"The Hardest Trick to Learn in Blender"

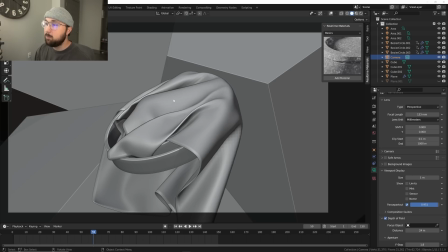As opposed to just keeping it plain and boring and white, and there's kind of an option. Another option I could have done is massive sphere, so it's actually easy to look at. So that is an option.
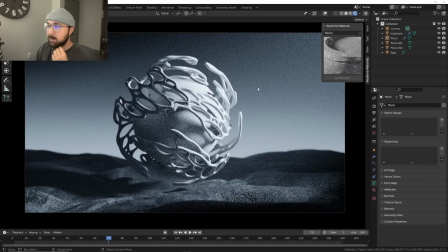All right, so I wanted to showcase this design here. This you may recognize from a tutorial as well.
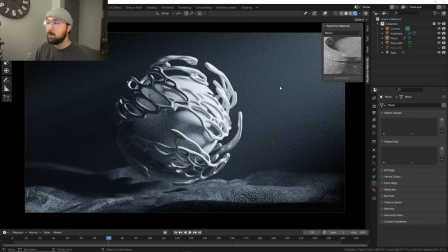Um, and the issue is this one. Yeah. So my issue was the background. I wanted there to be a sky in the background or so. I don't even think it was sky. I just wanted something in the background.
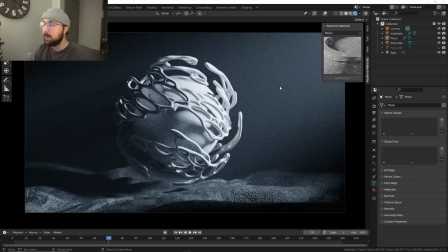I didn't want it to be pure black because again, I don't like to make decisions based on what's not working. Um, for me, I didn't want it just to be black because, oh, that's what works. And I mean, it would work because kind of this fades into that, all that fun stuff.
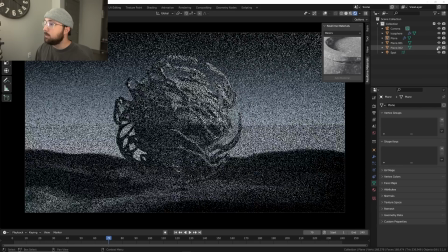And this isn't bad, right? But this is a thousand times better.
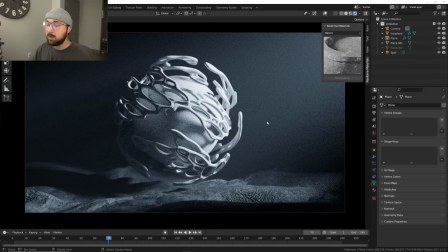So I didn't want to just stop there because, oh, the background is black. It works because there's some volume. I wanted to add more detail. I wanted it to look more interesting. and I believe I saw an on running ad.
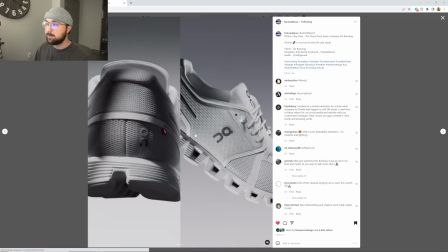Let's see if I can find it. So I saw this, um, from future deluxe, really cool studio.
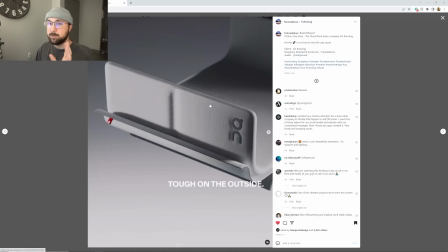They were doing, see that gradient right there. I was super, super inspired by that. And I wanted to do it.
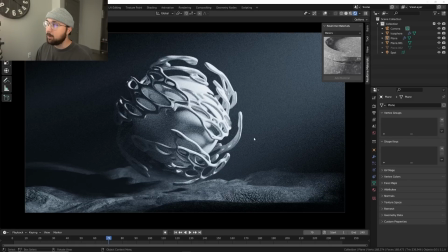And I thought that can work here, I think. And it did.
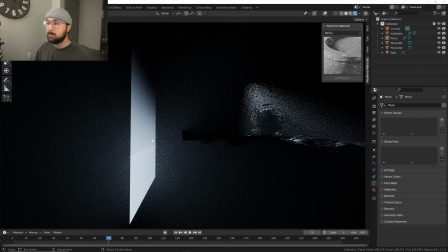And all of this is, is a gradient with an emission on it.
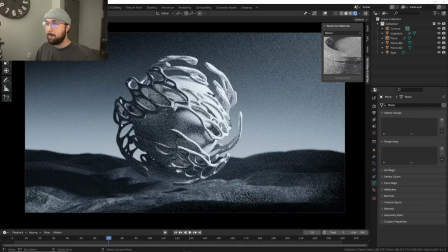Um, completely changes the whole vibe. And it really does kind of look like kind of an otherworldly sunset or sunrise. And that was sort of my solution to the problem.
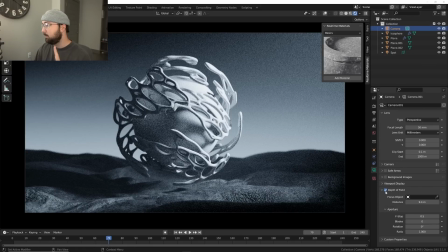And then there is a reason there's depth of field being this, it just kind of looks like it stops. So to distract you from the fact that it does stop, I blurred it and depth of field always kind of adds some realism.
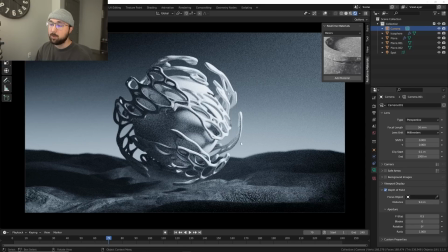So it worked and added some volume. And here we are at our final product. And that is kind of the way I kind of dealt with the background. And again, the goal is for it to not be distracting.
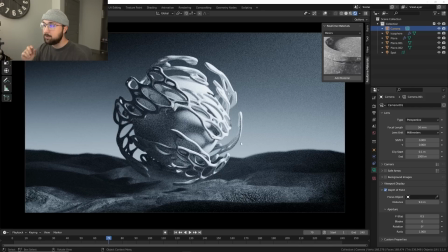So it was simple gradient depth of field, made it interesting, but not distracting. And that's the biggest part. That's kind of the bigger takeaway for a lot of these interesting, but not distracting.
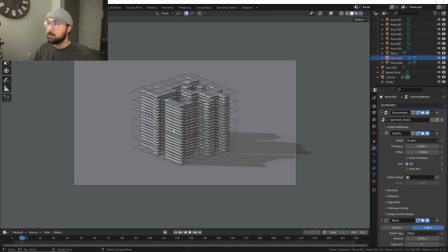Now, another common solution that I have is just go orthographic.
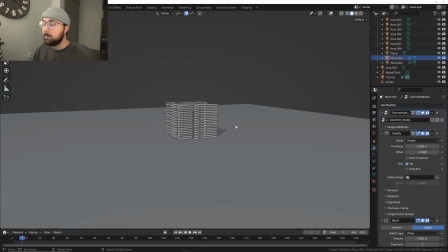Again, another random abstract piece. So we have this floor, but I wanted the camera to be able to capture the details going above here.
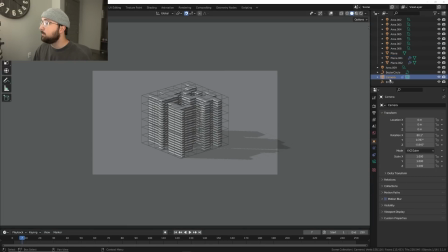And what was happening is when I had it in perspective in my camera here, if you don't know how to do orthographic, click on your camera,
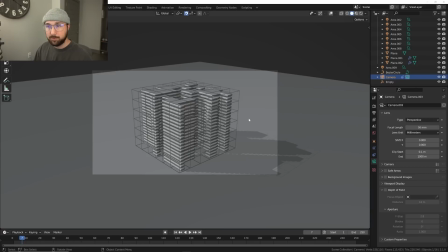click the green camera icon, and you go to perspective. So this is perspective. This is what you normally have by default. But see how you kind of have this issue. And I also, it also kind of makes a better view on the model too.
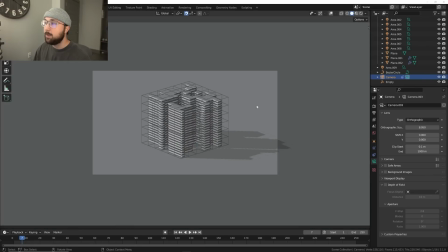But if we go here to orthographic, you're getting all this detail and you're not losing this.
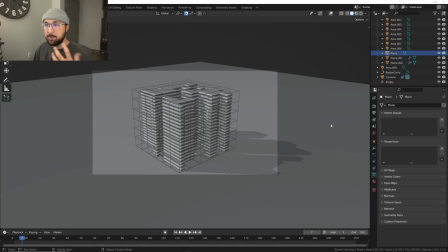See, so I'd have to make the plane bigger. And then again, that's me making a decision based on what a problem is. And so if we go here to the orthographic view, boom, way better.
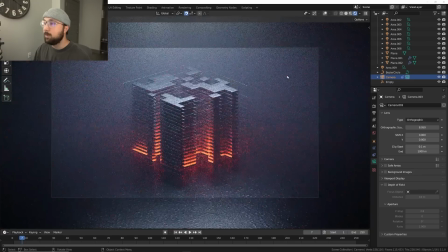Everything's better. And then what happens is if we go here to the render, we have volume. We have a lot of crazy stuff happening. But now we can just focus on the model. Now we can just focus on the line. And we don't have to worry about, okay, how's our background handling everything?
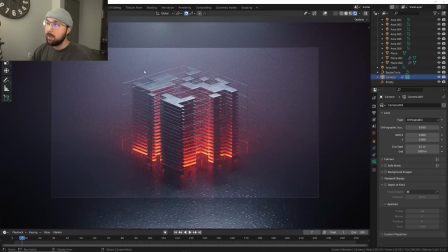Because we just have a simple, really dark floor. And that's going to work better for this specific design. These issues, these ways I'm solving the background problem are very specific to each design, which is kind of why I'm showing you a lot of them, to kind of get your gears turning on how you can handle that on your own specific problems.
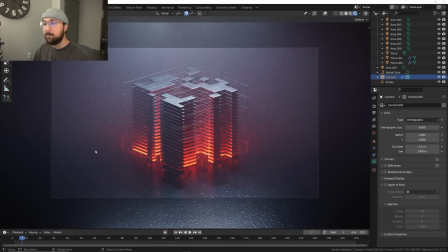And so this is how I dealt with that on this one. Orthographic, I use quite a bit when I'm like, oh God, I don't know what to do with my background. I have this really cool model. It's really cool subject. Let's try orthographic.